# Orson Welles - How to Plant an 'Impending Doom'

hello and welcome to my channel this is going to be a bonus video on the long take series if you have not seen the previous ones
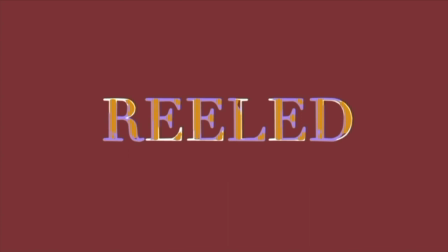you can tap on the screen above today we're going to be analyzing the opening sequence of touch of evil
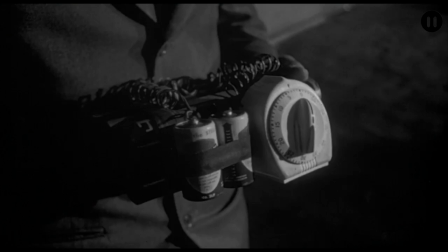yeah let's die right in it's a strategically shot scene where in the first frame we see is the one of the ticking time bomb the
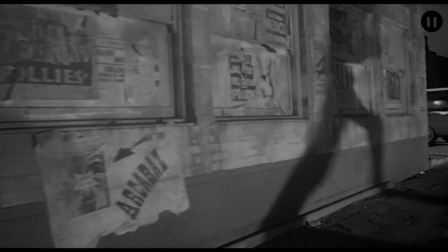shot begins with the perpetrator setting the time bomb in the car as his engulfing shadow runs across the wall metaphorically an unknown figure that can go to any heights of evil strategically the shadow has a separate low angle lighting which makes it look much taller on the wall than it actually may be
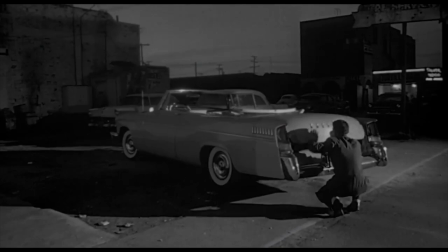in reality there
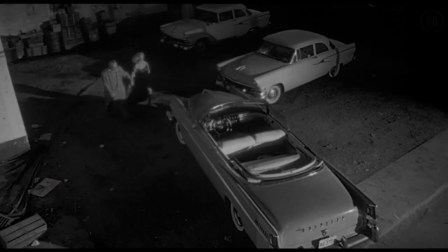is already a short-lived sense of time established wherein we anticipate the bomb to go off any second from the point that the couple ride away in the car we move on from there to a high angle shot almost the equivalent of an omnipresent view quite literally because only we know of the
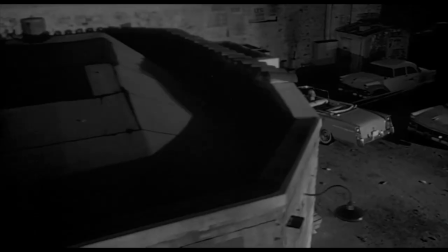impending doom awaiting the couple. The car then passes by from behind the building where we track parallelly across it.
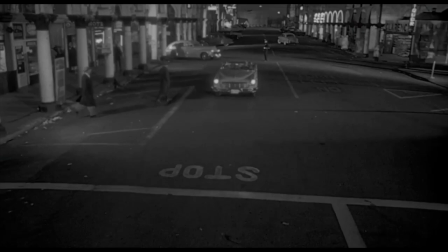This is where the space unfolds and expands as a whole where we see the amount of damage the bomb can actually do with people walking around and ahead on stoppages,
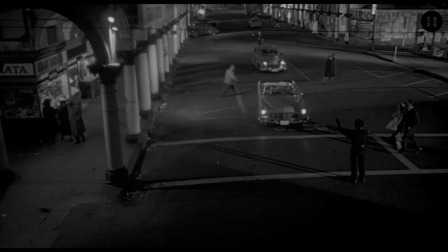physical stop signs and all the times the car actually stops. We inherently want the car to drive away as fast as it can so that we can have the least of damages quite intelligently orchestrated
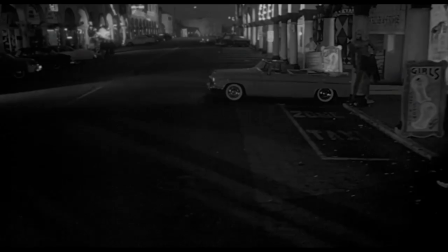as it quite literally brings out the touch of evil from within us at the first stoppage we see several groups of people and cars passing by as the camera
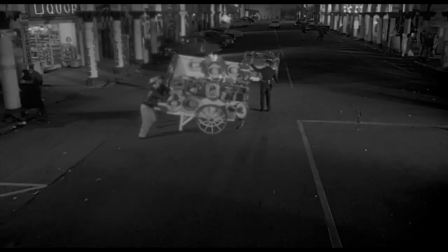tracks back to reveal an even bigger picture where the car moves from the foreground to the mid
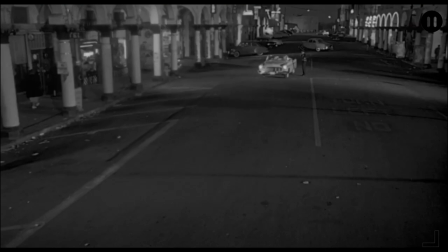ground and at the end almost encompassing itself within the background we're almost awaiting the bomb anticipating it constantly the established sense of impending doom brings about a stringent sense of temporality within the shot temporality is
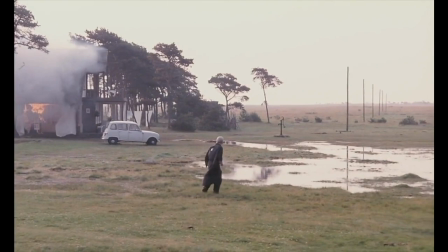a state of existing within or having a relationship with time and is passing. To put it simply, a long take is one that has a temporality associated with a shot,
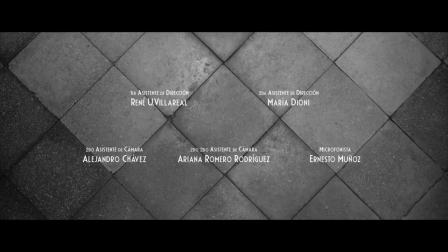with either the use of multiple timelines within the shot or time compression or shots that are
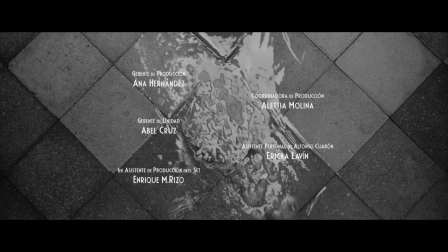subjective enough for a long duration so as to make us a viewer in the picture of what's on screen as
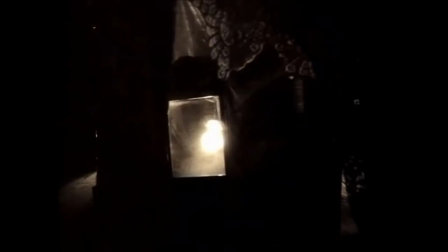well as off screen and or if a shot is extended for a long duration with enough duress
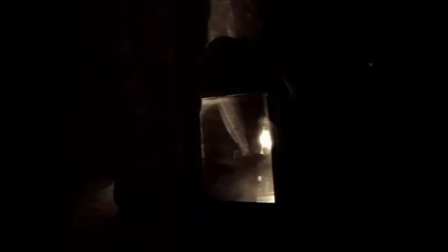and information to sustain a viewer that we lose the perception of real time with respect to cinematic time.
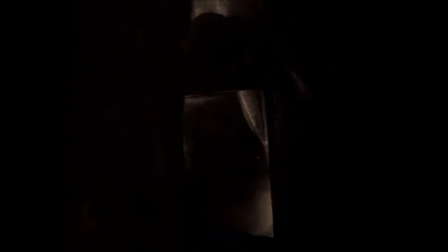A long take, therefore, aims to place us in the exact moment in the present sense whilst being an unbiased, unobstructed medium, which helps us empathize and experience everything in first person. It makes us a bystander instead of a viewer.
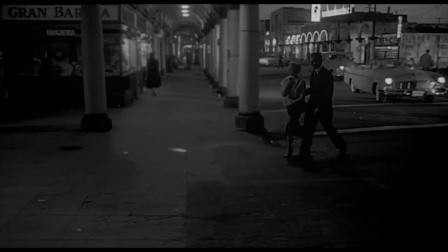There's an incessant feeling of curiosity. At the second stoppage, another couple is introduced.
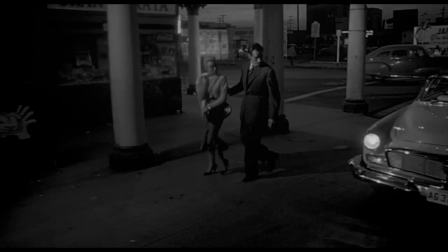This is where the temporality starts to layer itself. At first, we think they're just passerbys.
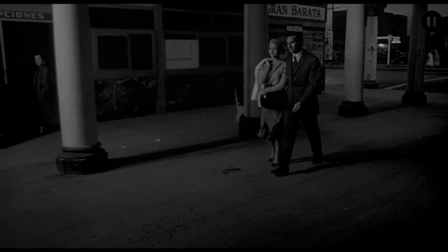As the car closes in on them in a very tight space, It almost eases us with the use of spatial elements and how unpredictable this whole situation could
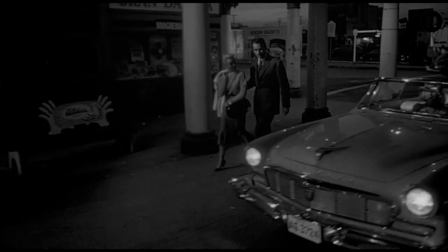get by having the car right in the foreground and the couple in the mid-ground with an almost black, dark background relating to what can become of their future.
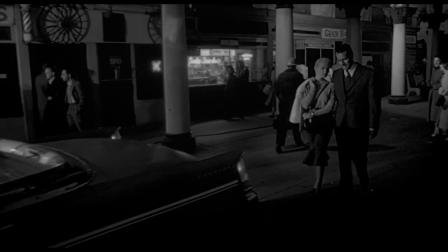Intelligent framing, which transgresses further when we start tracking and following the newly introduced couple instead.
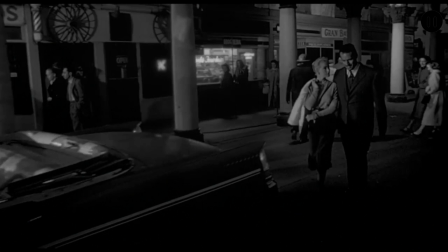Now a new timeline is introduced. A deep sense of temporality is evoked wherein we're constantly wondering what's happening off-screen.
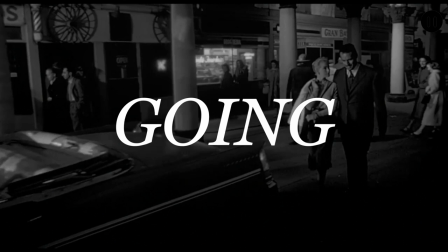Is the car far away by now? How much collateral damage is it gonna have? Is it going to explode with a lot of people around?
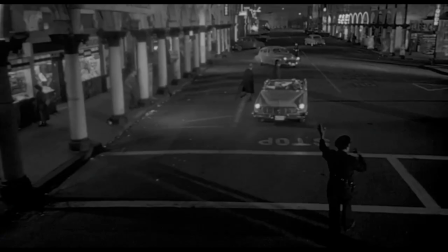I want to see it explode. We have no visual clue whatsoever.
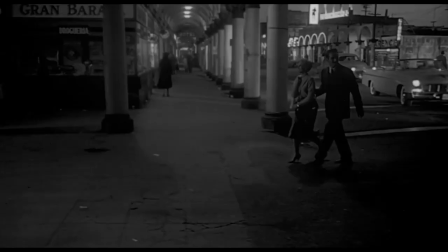There's quite something about this couple that makes us wonder and fantasize about them from the very beginning.
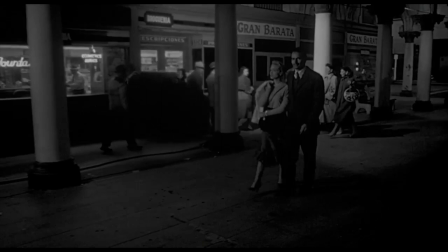The closing in framing at the beginning, their contrasting clothing in monochrome with only them in focus, their stature and pacing combined with their confident and young loving stride.
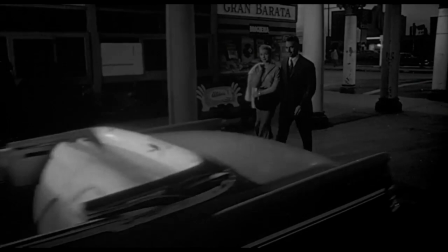The music adds to it. It gives us a benign sense of a fresh relationship. Intriguing.
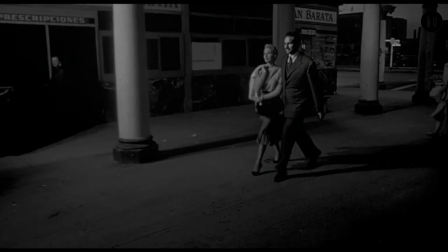But the bomb? It makes us want to not think of them, think of the impending doom instead.
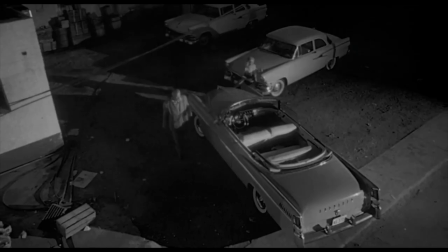It also makes us wonder whether these two are related in a way or if they're going to cross paths again. At this point, we want them to be safe, amongst all others.
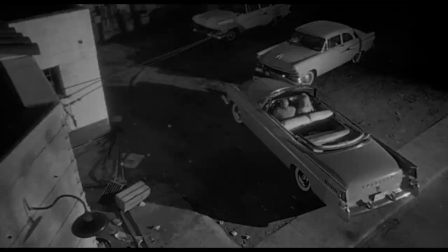The sense of temporality is almost seeping us away as we already know the couple in the car are circling the drain.
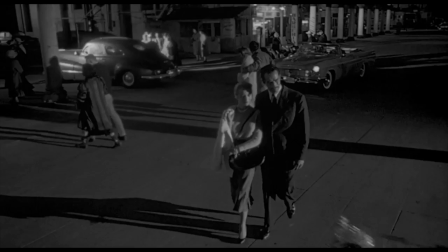There is constant affirmation of the space's camaraderie, with the crowd currently spiralling in the space.
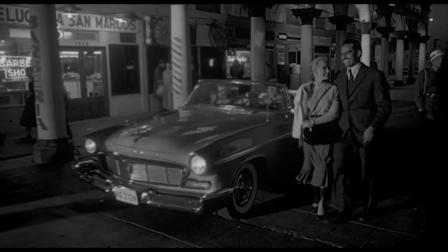The newly introduced couple walk in the foreground as their timelines merge again. The couple pass by the car as it waits for another stoppage to come to an end.
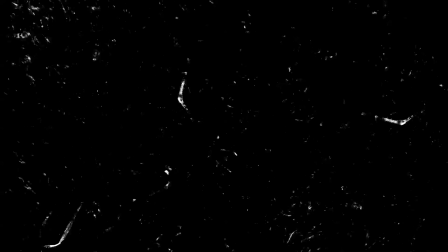Again at the stoppage we see a whole lot of crowd just awaiting their perpetual demise.
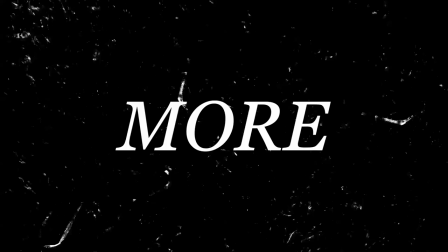Tension builds constantly. We see a pack of goats on the way but more about that in a minute.
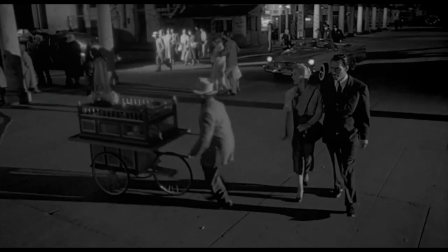The couple walks ahead in the foreground as the car makes its way through the background, almost coinciding with each other laterally.
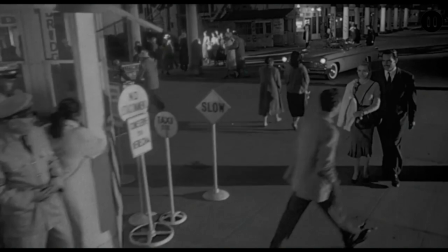At what seems to be a dividing toll stoppage, we see various visual cues slow go slow etc which accentuates tension as
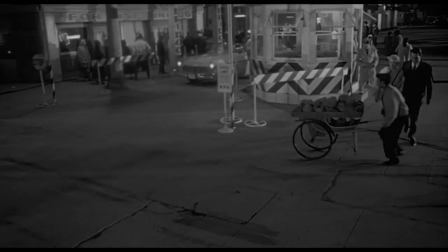at the same time literally mocking us and our sense of perceived time the couple in the car walk from either side of the toll as they diverge and converge again in their
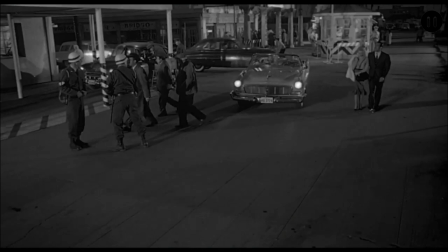respective timelines the literal and physical divergence and convergence can be a literally device conveying the statures of their respective timelines the car and the couple both merge within the mid ground of the frame where we see multiple people and cars at a junction,
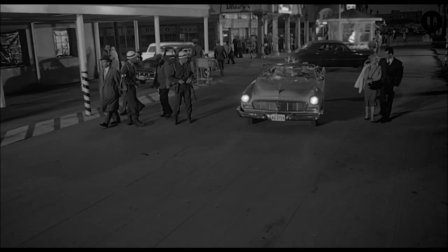both in the foreground and the background. Two policemen are spotted in the mid-ground, which gives us a slight ray of hope as they are discernibly suspicious.
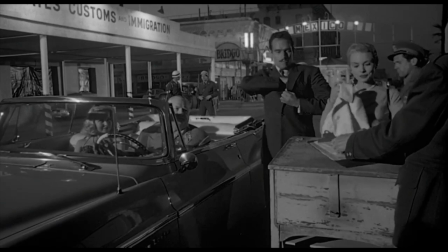More about that in a minute. As they close in and converge truly in the foreground, they are at a stoppage point which seems to be the border check of sorts.
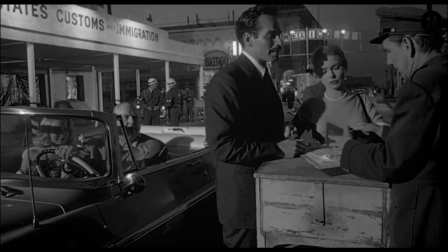They're entering USA from Mexico, as seen in the frame, where they are questioned about their nationality. This picturesque treatment almost seems like the denouement of the scene as we anticipate the bomb to blow away. This is followed by a long conversation about the couple and how the man just acquired the business of a great family.
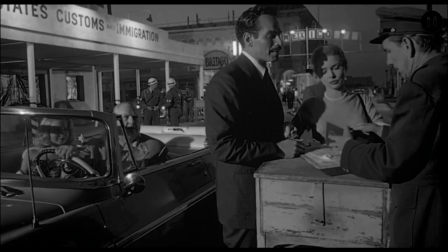Here we hold on to the frame as it becomes static.
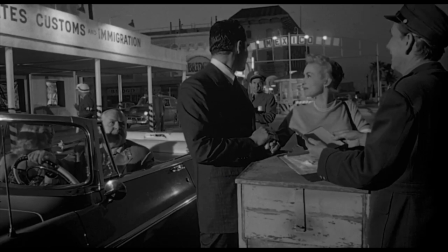It almost endangers our sense of time in relevance to the time elapsed and how long remains until the bomb blows everyone to shreds.
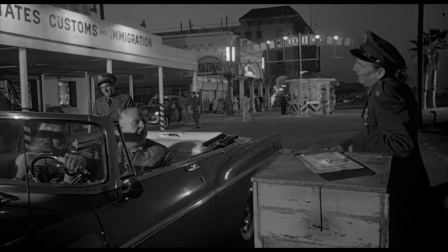The couple pass the car by and move further into the background as the policemen inquire about the couple in the car and their nationality, etc.
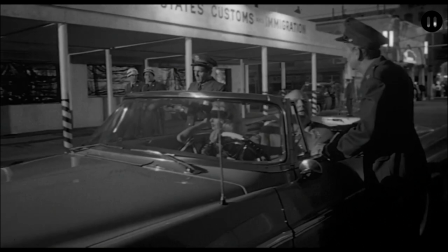Here the timelines have diverged again, sort of making me feel relieved but not quite.
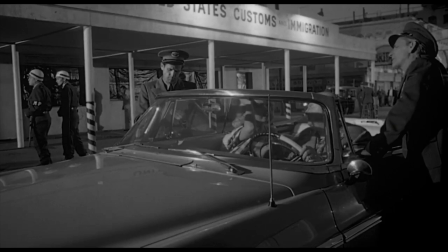The lady brings up the question that remains unbeknownst to everyone. Well, everyone except us.
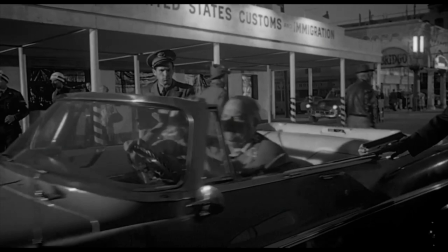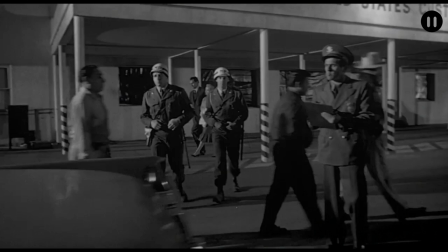We see the two policemen we saw at the toll again at the front here with something disastrous that has passed from within their reach.
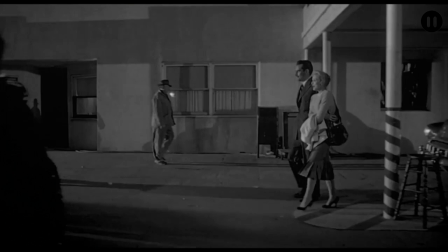We see them and the system in all its entirety in the foreground as the camera tracks further towards the couple again. The camera is almost functioning as a glowing ball of awareness in our minds wherein it focuses us to see and think about what the camera wants us to,
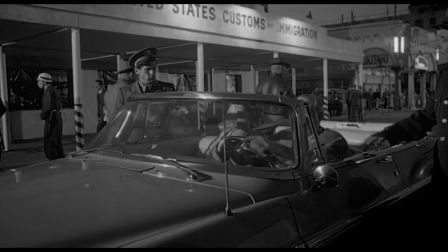guiding the story forward.
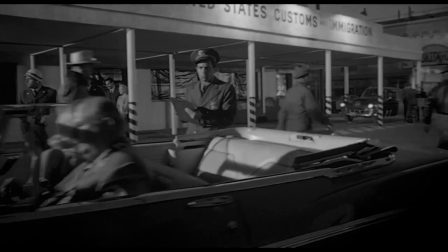The car goes off-screen again but somehow we feel relieved since the other half of the space isn't revealed in what seems to be a space where the car can speed away.
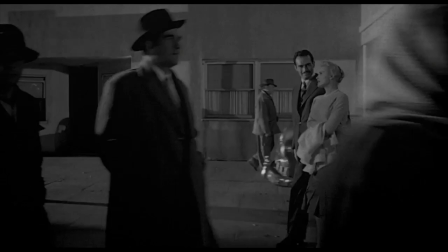There is but a Benin sense of relief. Here she brings up the fact that Mike is visiting the United States of America for the first time with her.
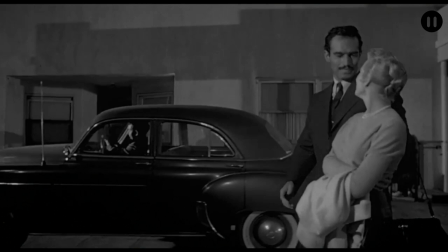After which Mike wittingly leans in to kiss her, and as anticipating as ever,
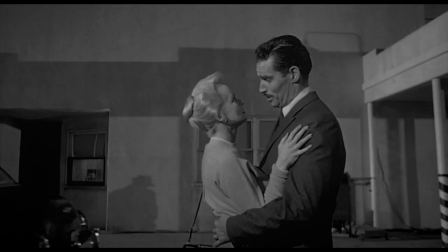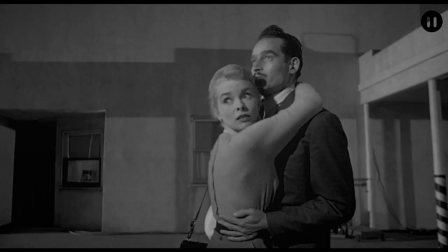the bomb goes off the very second we see them kiss. More about that in a minute.
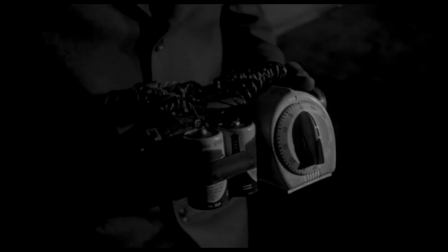The sound elements are intricately placed and orchestrated, wherein we hear the ticking from the very first frame as the perpetrator sets their demise on the time bomb.
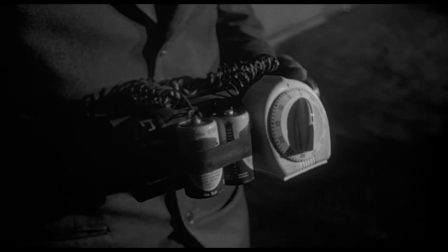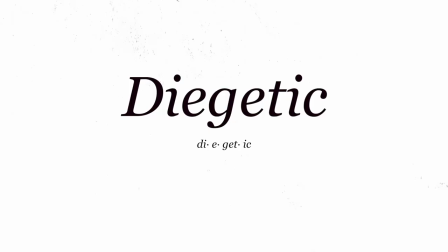It pans from left to right, almost teasing the audience. We hear some apparent diegetic music from a theatre or an entertainment area of sorts,
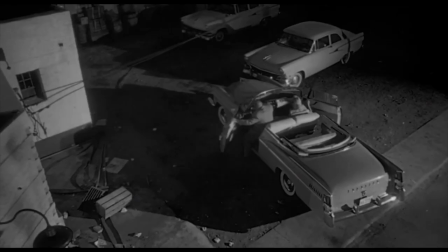sounds which have a direct or implied and or apparent source in the frame which then
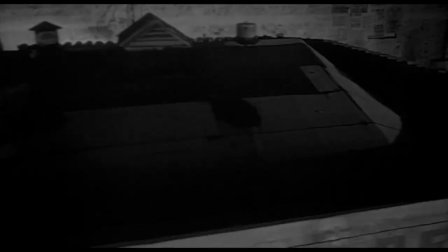merges or is overlapped and or replaced by the music from the car radio as soon as it starts.
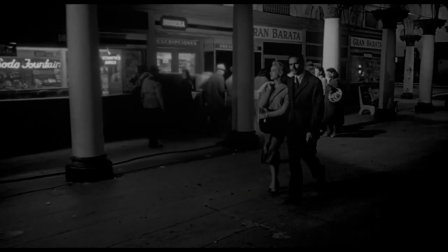It nicely merges with the other apparent sounds that sound non-diegetic at times. The music from the car is apparent and loud with respect to the car's on-screen and off-screen location.
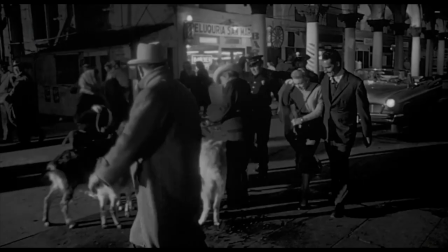Other diegetic sounds include the whistling of the policeman which catches a soft guard, the goats, car honks etc.
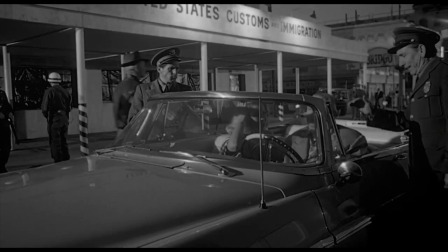At the end when the lady in the car sights the ticking noise in her mind, we almost hear an orchestrated ticking-like sound from the footsteps of the people walking around.